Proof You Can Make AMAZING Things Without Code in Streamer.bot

Recently, I put together a channel point redemption that my viewers can turn my stream into a silent movie.
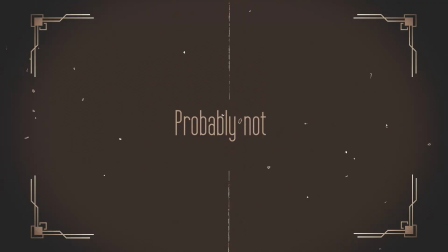0:05 And honestly, this was one of the fun things to do with Streamer.bot is that I did this with absolutely zero coding. I think a lot of people avoid Streamer.bot just for the simple reason that they think they have to be able to code in order to make something like this. You don't. So let me show you how I did this with absolutely zero code experience. So let's start with OBS.
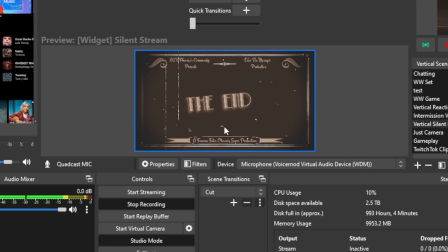0:23 And what you're going to see is this source list.
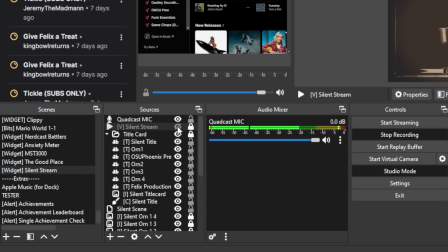0:25 And the first thing I'll point out is the video source silent stream, which is basically just that film grain as a video source that gets the effect.
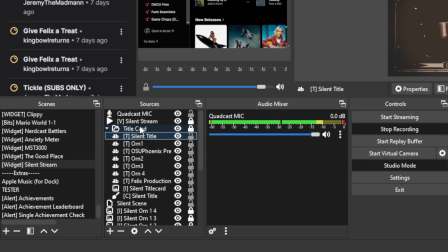0:32 Then with this group that I've labeled the title card, it is actually just its own little like nested scene,
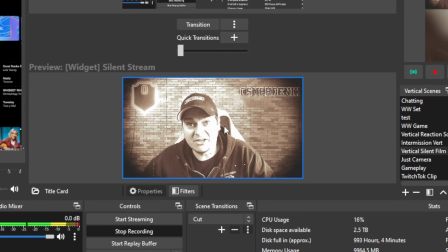0:38 which if I turn off will show me as I'm here on the screen.
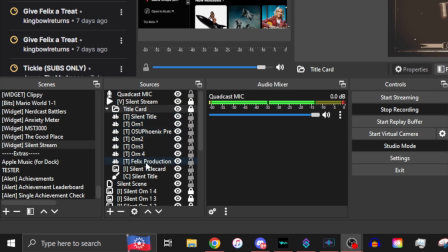0:42 But this includes all the different text files that go into making basically all the text that shows up. And then I have little ornaments that I have put together that basically kind of create some of the effects.
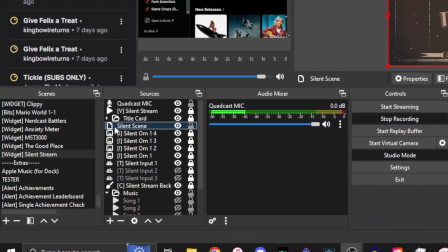0:53 So these are just little parts that go on the edges here, little decoratives. So this right here where it says silent scene, this is actually done with the source clone plugin.
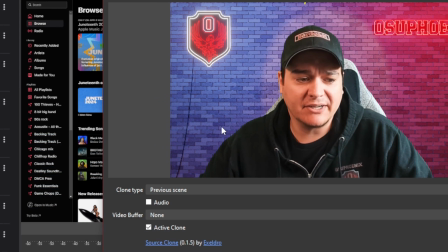1:01 And one of the nice things that you can do with the source clone plugin is that you can set to a previous scene.
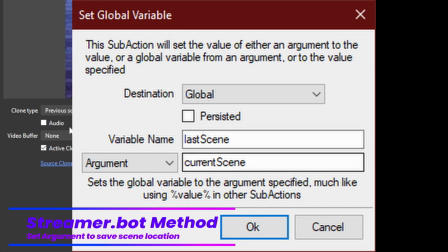1:07 So whatever the scene was before you moved over to the new scene, it's going to put that in there.
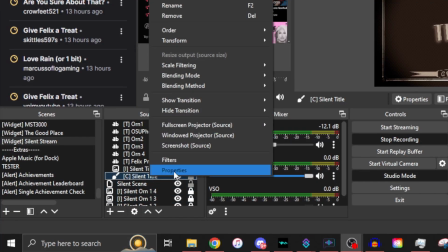1:12 And then here I just have a simple color source that was black, that way it gives the background appearance.
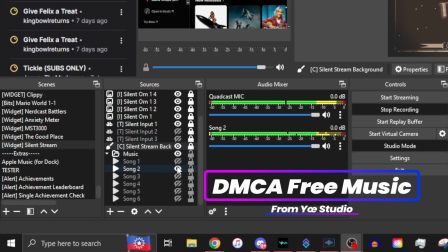1:18 And then I also have the various different musics. It does randomize between the different songs, so that way it gives it a little bit of variety.
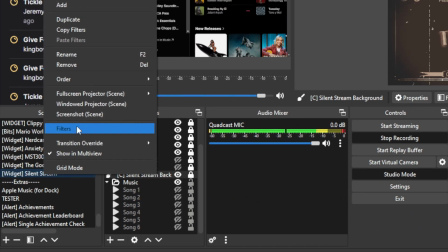1:25 Now, with the filtering, on the scene itself,
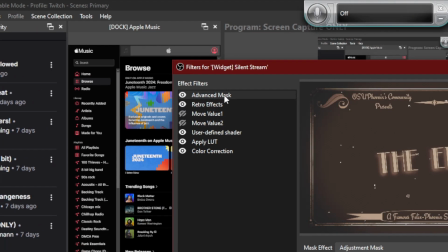1:28 I have an advanced mask here that basically is just going to adjust the shape of the brightness.
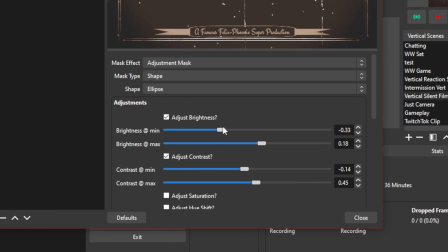1:35 So I can just sit and slide that how I would need to.
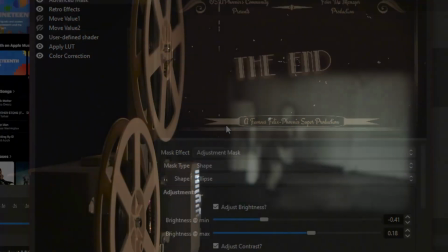1:38 I wanted to make sure it had kind of a dithered edge to it, so that way it gave the effect that you would normally see on silent movies.
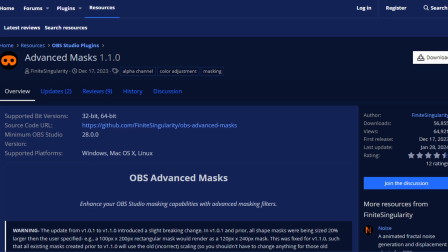1:44 And this plugin was done by Finite Singularity. Thank you so much for that. I can adjust the feathering on it how I need to where this edging would look nice.
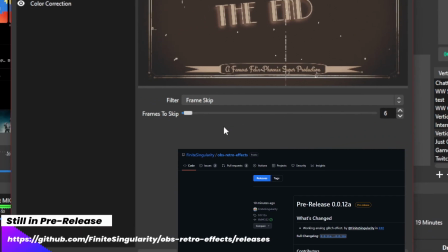1:52 Additionally, on the retro effects, this is where I put a frame skip. Since I shoot in 60 frames per second, I skip every 6th frame to bring that down.
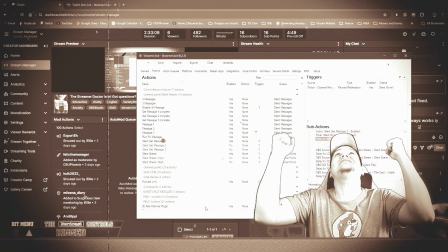2:01 This way it gives that nice kind of rough look when I'm moving.
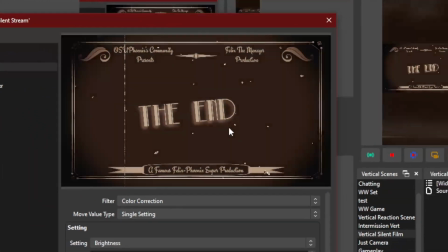2:05 On here, on these move values, you'll see they're alternating back and forth, and what that gives is that flicker effect.
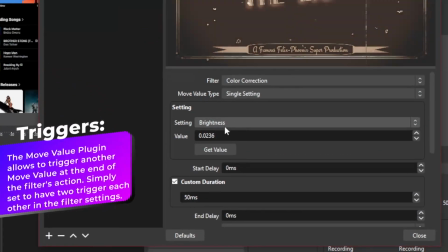2:12 And all this is doing is changing the brightness from one value to another.
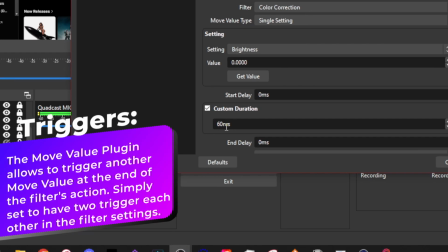2:17 And I have it set to where one's at 50 milliseconds, the other's at 60.
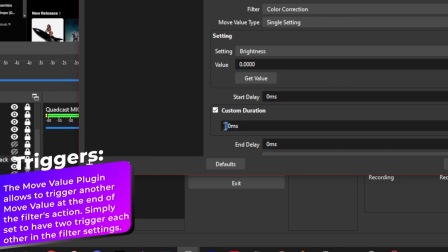2:21 Kind of gives a little bit of an offset, actually. I think I'm going to change that to 70.
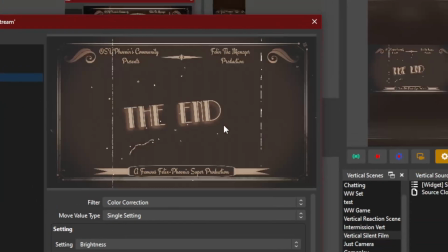2:26 There, that kind of slows down that flicker effect a little bit more to what I would actually want.
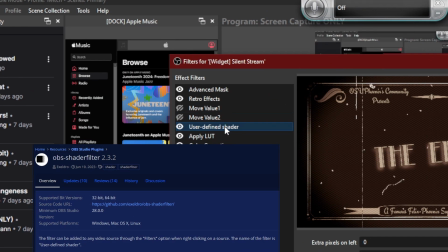2:31 Now here on this user-defined shader, this is simply the shader filter. And I put it to a halftone.
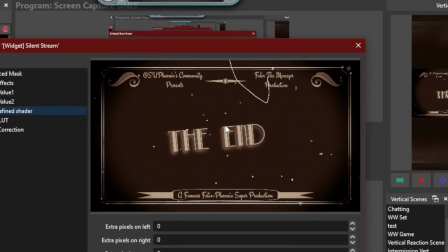2:36 And what that actually does is it adds a little bit of a pixelation effect.
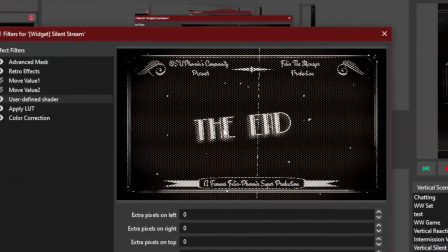2:41 So if I increase this, you'll see what it kind of changes to.
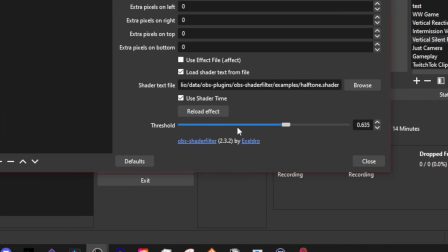2:45 I add just a little bit onto it just so that way we have where you just get that kind of texturing feel as if it was on a screen.
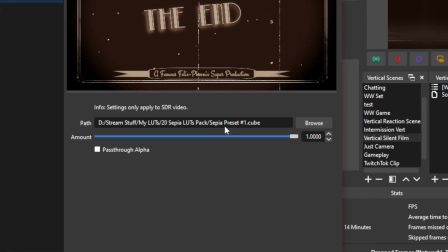2:52 The LUT, I'm just made sure that I chose some form of a sepia to give it the browning effect that you would normally see on all that.
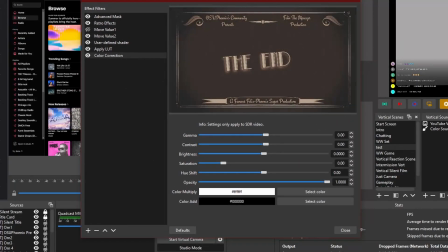3:01 And then of course this color correction right here, this is what is being triggered with the move values that we have set.
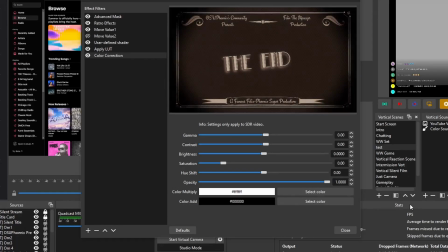3:08 So it was going to the color correction, the single setting, and it's adjusting the brightness. And these are all the filters I just have to have ready to go for it.
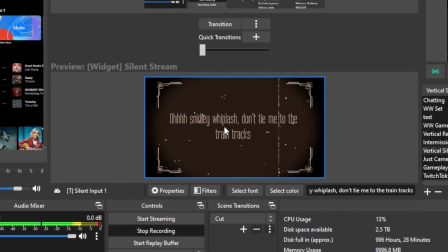3:16 This is what appears when somebody is going to type into the chat.
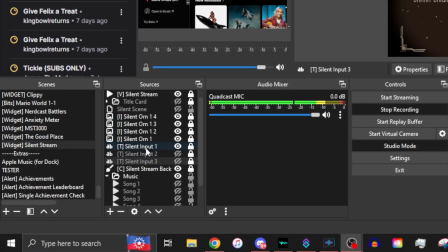3:20 I have it set to where it'll capture 3 different comments made in the chat, and we'll choose randomly which one. And I'll show you how I put that together. Now, if you're wondering how difficult it was for me to actually put this all together, I will say it takes a lot of time, a lot of effort, and a lot of mistakes. In fact, most of the times when I build something like this, I intend to build it in a single action until I realize that certain parts of it cannot be done within that action, and then I have to build another one. I try to make sure that there are as few actions as possible within my redeem. Does that make sense? I feel like I could explain that better.
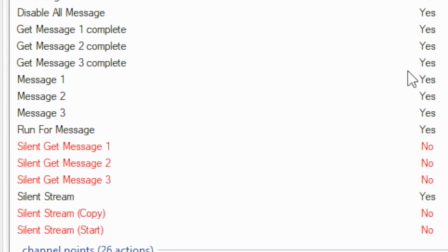3:57 Now here in Streamer.bot, you will see that there's quite a few different actions, and this is all for one single channel point.
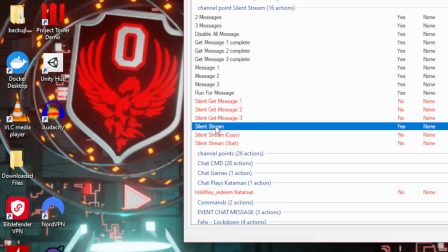4:05 So let me just go ahead and point out the main one.